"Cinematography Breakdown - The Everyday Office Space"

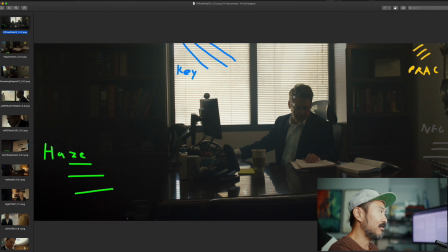4:05 That's our main key light, and again, the window is just acting as bringing up the ambience, bringing up the room tone.
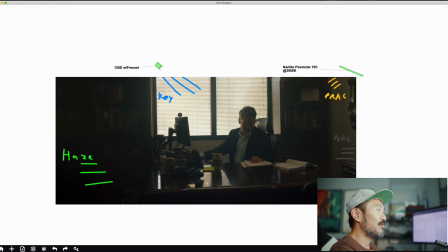4:11 Over to camera right. Sorry, I'm switching things. Over to camera right, we have a Nanlite Pavo tube, 15C. This is set to 3000 Kelvin, so more of a warmer light. This is acting as our main backlight, or not backlight, our main edge light,
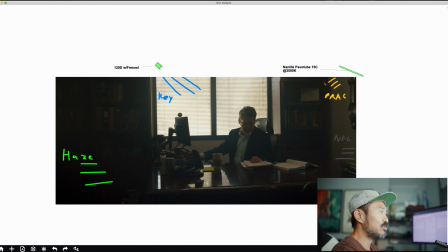4:29 our main rim light for, again, when we go into coverage, and it's helping to create some color contrast. Since we have 5600 Kelvin roughly, right, daylight, we have daylight, and we're creating a little bit of contrast with a
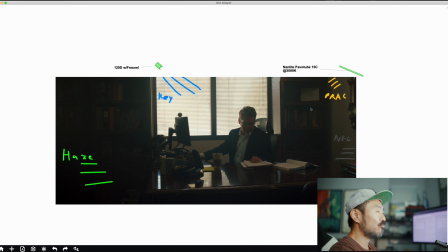4:45 warmer light inside. All right. From here, it was still looking a little bit too to under. So then what we do is we add a crap load of haze, right? A lot of haze in this room.
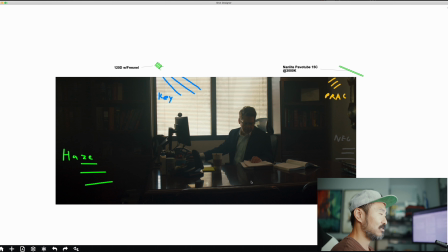4:59 Haze helps to bring up the contrast in situations like this when you're filming in really tight locations. When you're able to bring up the contrast, then in the grade, that's when you can manipulate the entire image to get your blacks to where you want it,
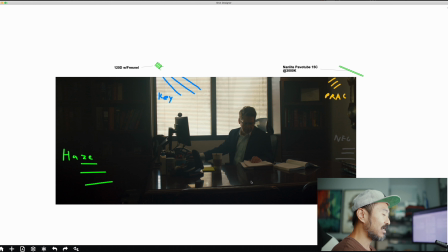5:17 to get the overall kind of like crispness of the image to where you want it, right? And then to camera right, also we have a neg, right? Just a 4x8 of neg to again kind of like flag off any kind of light, because these are all white walls.
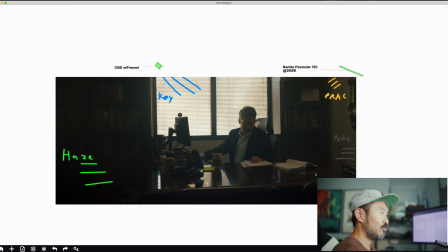5:33 So to kind of help create the contrast, right? Is we use neg for that, and so that's where we go from here.
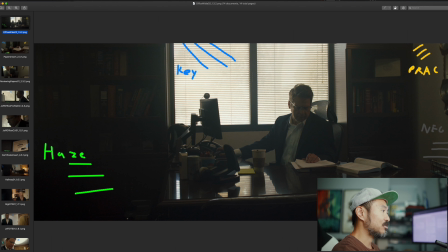5:41 Okay, and then we just go into coverage, right? So from here you can see he's already looking at some papers.
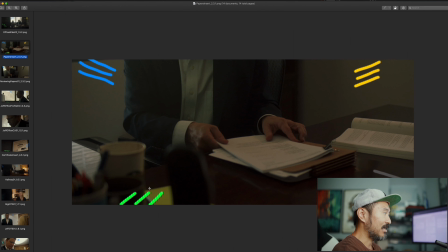5:46 We pan down. This is a slider shot going from right to left, and it's the same thing, right? We have our 120D, our key light here, which you can see is edging his coat. It's edging his hand, and it's just giving a little bit of vibrance to the papers here.
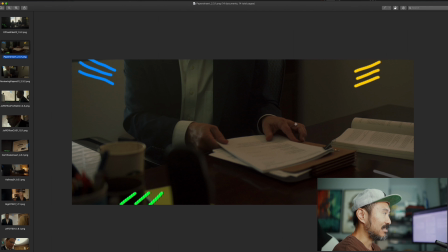6:04 Our particle is coming in where we have warmth here, so you can see his left hand is warm, his right hand is a little bit cooler in tonality. So we're using color contrast to help us out here to create a more just a more photographically pleasing image. Our haze is doing its job right all around the room to bring up the contrast,
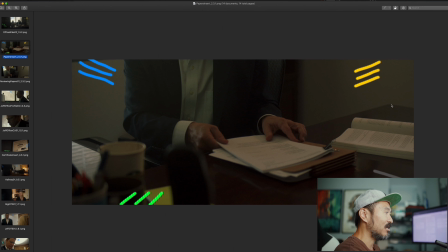6:22 and again our neg is here to just add a little bit of more contrast to this specific shot.
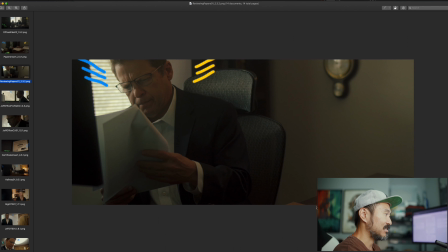6:29 And then move into our next shot, same thing, because we're kind of like sliding, and we're also doing a pan at the same time. And so here you can really see how our edge light, our nan light, is just adding again a little bit of warmth to one side,
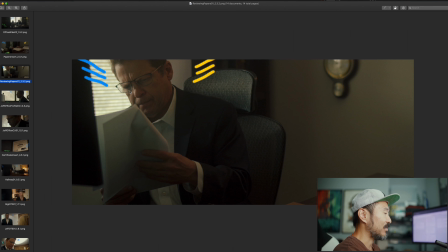6:45 and then our daylight, it's doing its job to add a different mix to a main focus point, which is our attorney basically, right? You can even see the nan lights coming onto his hand there, right?
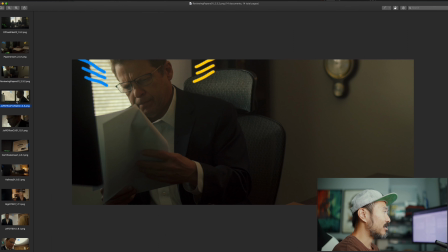7:04 From there, go into just a little bit more coverage. So now we're kind of profiling him.
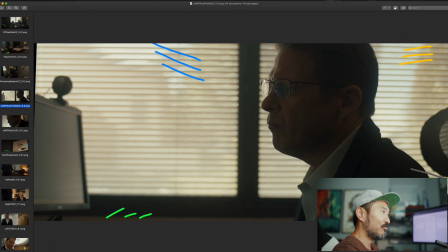7:10 We have our nan light, or our nan light over here, right, doing its job as an edge light. We have our ambient sky and also our 120D that's giving him just a little bit of a front edge,
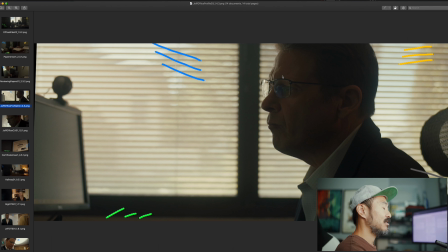7:25 and it's allowing us to kind of stay within the shot, stay focused on him as he's going through his actions. That he's at his office, he's working, he's diligent about serving his clients.
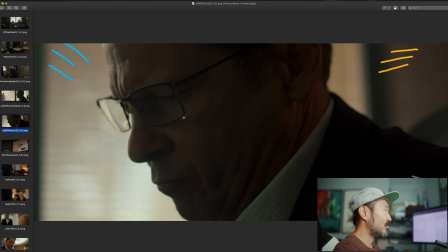7:42 Okay, and then our next shot is just a close-up of what we had before, and again same thing, right? We didn't really change any lights. All we did is we just positioned the lights where we need them to be, and then from there we can use different angles,
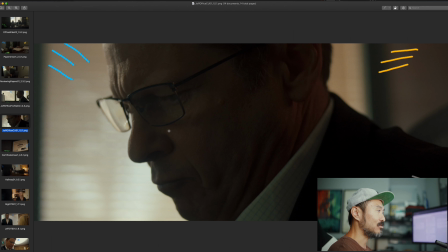8:00 different composition to help tell the story without having to spend so much time like moving this light on this scene, moving this light on the next scene, and then moving this light on the third scene, right?